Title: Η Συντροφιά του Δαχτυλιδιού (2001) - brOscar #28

Τι έγινε Γκάντα, αυτήν πίνουμε να έχουμε κάψει το μυαλό Τι θα γίνει με τα χόμπι τόλα εκεί είσαι Φαν φακτ, όταν του πρότειναν να παίξει το Lord of the Rings ήταν φοβερά χαϊπαρισμένος. Γιατί Βαγγέλη Γιατί ο Κρίστοφερ Λίμπες να είναι ο μεγαλύτερος οπαδός του Lord of the Rings στον κόσμο ever. Παιδιά ναι, στα γυρίσματα πάντα είχαν ένα βιβλίο στην άκρη να το συμβουλεύονται σε περίπτωση που ξεσκολάγαν στο σενάριο, εκτός από τις φορές που ήταν ο Κρίστοφελίο που δεν ψάχναν καν τη σελίδα και τον ρωτάνε και τους έλεγαν απ' έξω κατευθείαν. Τι είναι ο μόνος από όλο το κρού που έχει γνωρίσει, άξουα έχει πηχεί μπήρες με τον Κρίστοφερ Τόλκιν. Μεταξύ άλλων. Το fan φιάνει στην υπόθεση ότι όταν το είπανε για το Lord of the Rings, χάρηκε αλλά σπάστηκε τρομερά πολύ που του είπαν θα παίξει τον Σάρουμαν ήθελα να παίξει τον Γκάνταλφ δυστυχώς με αυτή τη μύτη δεν μπορείς να παίξεις με αυτή τη μύτη φίλε, με αυτά τα φρύδια είναι είναι πολύ ίσνο γκουντι μύτη μαλακαίνει ο Λόιζις να τον είσαι και ευχαριστώ σε αγαπάμαι η Κρυστοφερλή αλλά είναι το καλύτερο casting στον κόσμο δεν θα μας το σπολιάσω Ναι, ήταν αυτό που πες, θα φέρανε ένα μάγο από τον Μεσαίωνα Μαλάκα ναι! Ρεζόμαστε ένα πραγματικό μάγο ΦΑΙΝ!
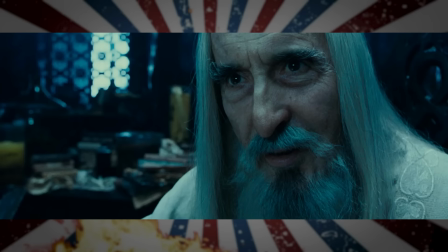Μια θεωνομηχανή! Και τον φέρανε! Δυστυχώς όμως ο Γκάνδαλφ ανακαλύπτει ότι ο Σάρουμμαν Τα έχει κάνει πλακάκια με τον Σάρουμ Πρέπει να πάμε μαζί του Πρέπει να πάμε μαζί του Και εκεί έχει απ' τις αγαπημένες ματάκες Μαλάκα ναι! Πότε! Τι βάζα μας είναι!
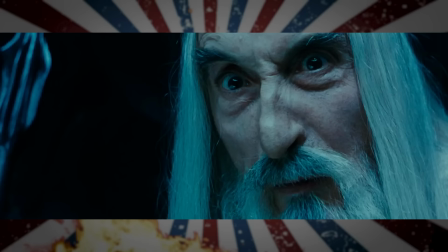Και ακολουθεί Μαλάκα ένα wizard fight Δεν υπάρχει ούτε μισό εφέ Δεν υπάρχουν λάμψεις και βλακείς και οστικά κύματα Τίποτα και είναι καλύτερα από όλα τα wizard fights του Χαριπότε Hot take
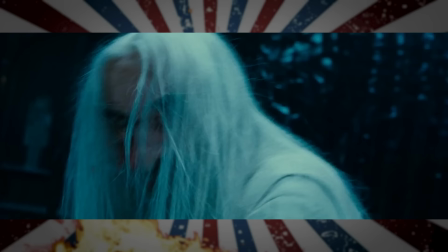Μαλάκα το είπαμε Ναι συγγνώμη Να πω εδώ πάλι στο σινεμά σαν νόρμι που νόμιζα ότι είναι απλά δύο γέροι που παλέπουνε Μαλάκα το στο αυτή Τη φάση είναι!
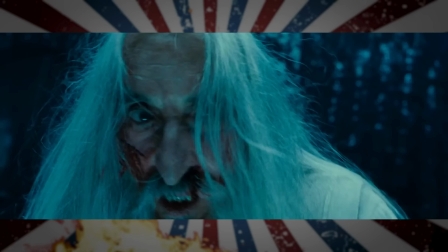Πονέγε πάρα πολύ προσταφασικά! Παίζουν ξύλο, δεν βλέπεις τίποτα, αλλά τους βλέπεις να ματώνουν! Ναι! Τον νιώθεις! Βίσσεραλ αυτό! Και πάρα πολύ creepy, εκεί που είναι που τον περιστρέφεις το έδαφος Πολύ!
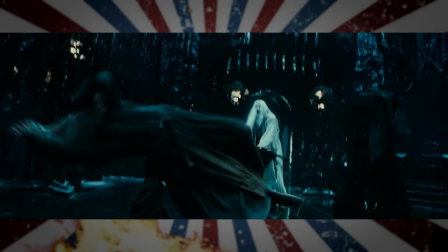Με άξονα το κεφάλι του Και είναι απλά απόκοσμο! Ναι! Τελικά τον πετάει πάνω στην οροφή του Orthanc Και τον κρατάει εκεί εχμάλωτο Οπότε ο Frodo δεν θα συναντήσει κανένα στο Prancing Pop!
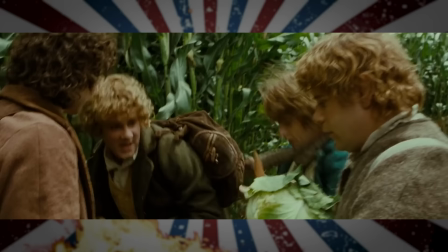Speaking of, πάμε πίσω στον Frodo και τον Σαν που συναντάνε τα Comic Relief μας, τον Μέρη και τον Πίπι. Κλέψανε κάτι φρούταρ, ρε παιδί μου. Τι κάτι φρούταρ, τον βιώσαν ανθρώπη μου κλέψανε. Βαμπέ μου λένε, εντάξει κλέψαμε τίποτα.
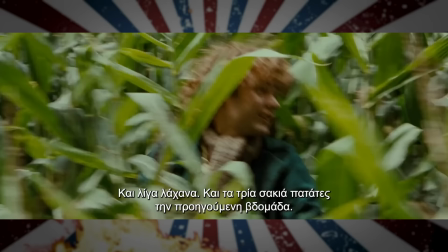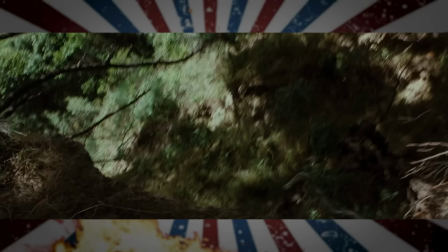Το σπίτι του, τον πρωτότοκο διόν του κλέψαμε. Και εκεί λοιπόν που Βαγγέλη η μουσική είναι τανταρανταραν και βλέπεις τα ωραία καμώματα των Hobbit.
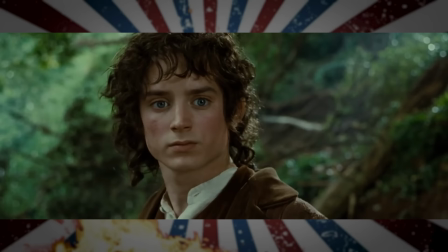ΣΛΑΠ!
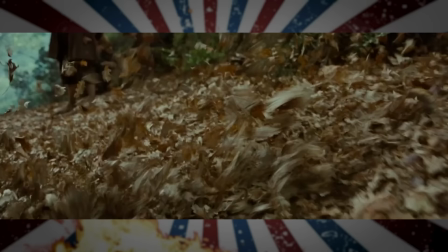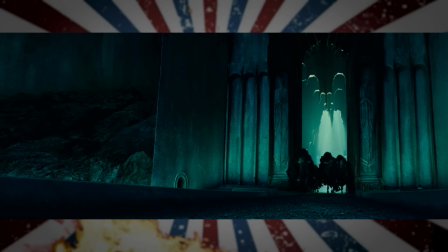Get off the road!
Γιατί έρχονται τα Νάσγκουλ, Βαγγέλη!
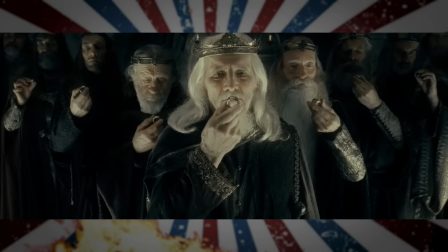Οι 9 έχουνε φύγει από την Μίνα Σμόργκουλ και κυνηγάνε το δαχτυλίδι. Είναι αυτοί οι 9 βασιλιάδες που βλέπανε να σηκώνονται τα δαχτυλίδια στην εκεί. Μπράβο, Μιχάλη. Καλά κάτι σου το εξηγείς. Δεν το ξέρει κανένας. Πρέπει να δεχτώ ότι δεν είναι κλασικό μπρός. Καλότι απλά ναι, λεβα.
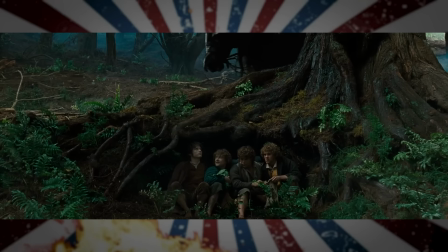Όχι είναι αυτοί οι νέοι μας έχουν πει γι' αυτό Μπράβο ρε Μάικης που μου τόμουν, εστυχώς έδεσαι Ένας λοιπόν από τους 9 εκεί πέρα Τους ψάχνει, οι ήρωές μας είναι κρυμμένοι κάτω από ένα δέντρο
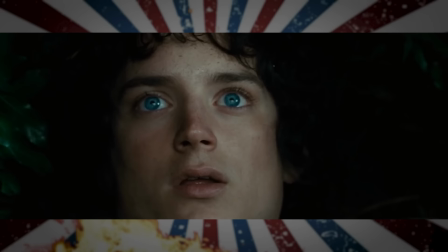Iconic σκηνή Και πάλι, χωρίς λόγια, μόνο με βλέμματα, ηχητικά, εφέντου Σου δείχνει ακριβώς το pure evil που είναι τα Νάσγουλ Δεν υπάρχει σημεία που πάρουν πλήρες πραγματικές που μπορείς να σκοτώσει Η Μτανασγκουλ Μαλάκα τα χτίζει τόσο καλά με κοντινά.
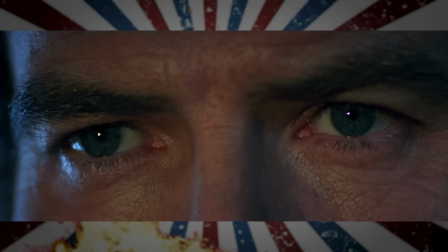Θυμάσαι στον Τζέιμς Μποντ που λέγαμε στην αρχή δεν βλέπουμε τον χαρακτήρα μας ολόκληρο, βλέπουμε πρώτα τα χέρια του.
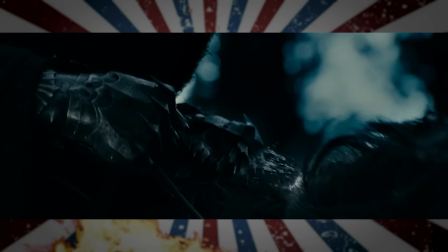Αυτό κάνει και μετανασγκουλ. Οι ματωμένες σοπλές του αλόγου που κλωτσάνε. Κάτι κοντινά στα δάχτυλα που σφίγγουν τα γκέμνια. Αυτή η ψυχρεμία και η υπομονή του ερπετού.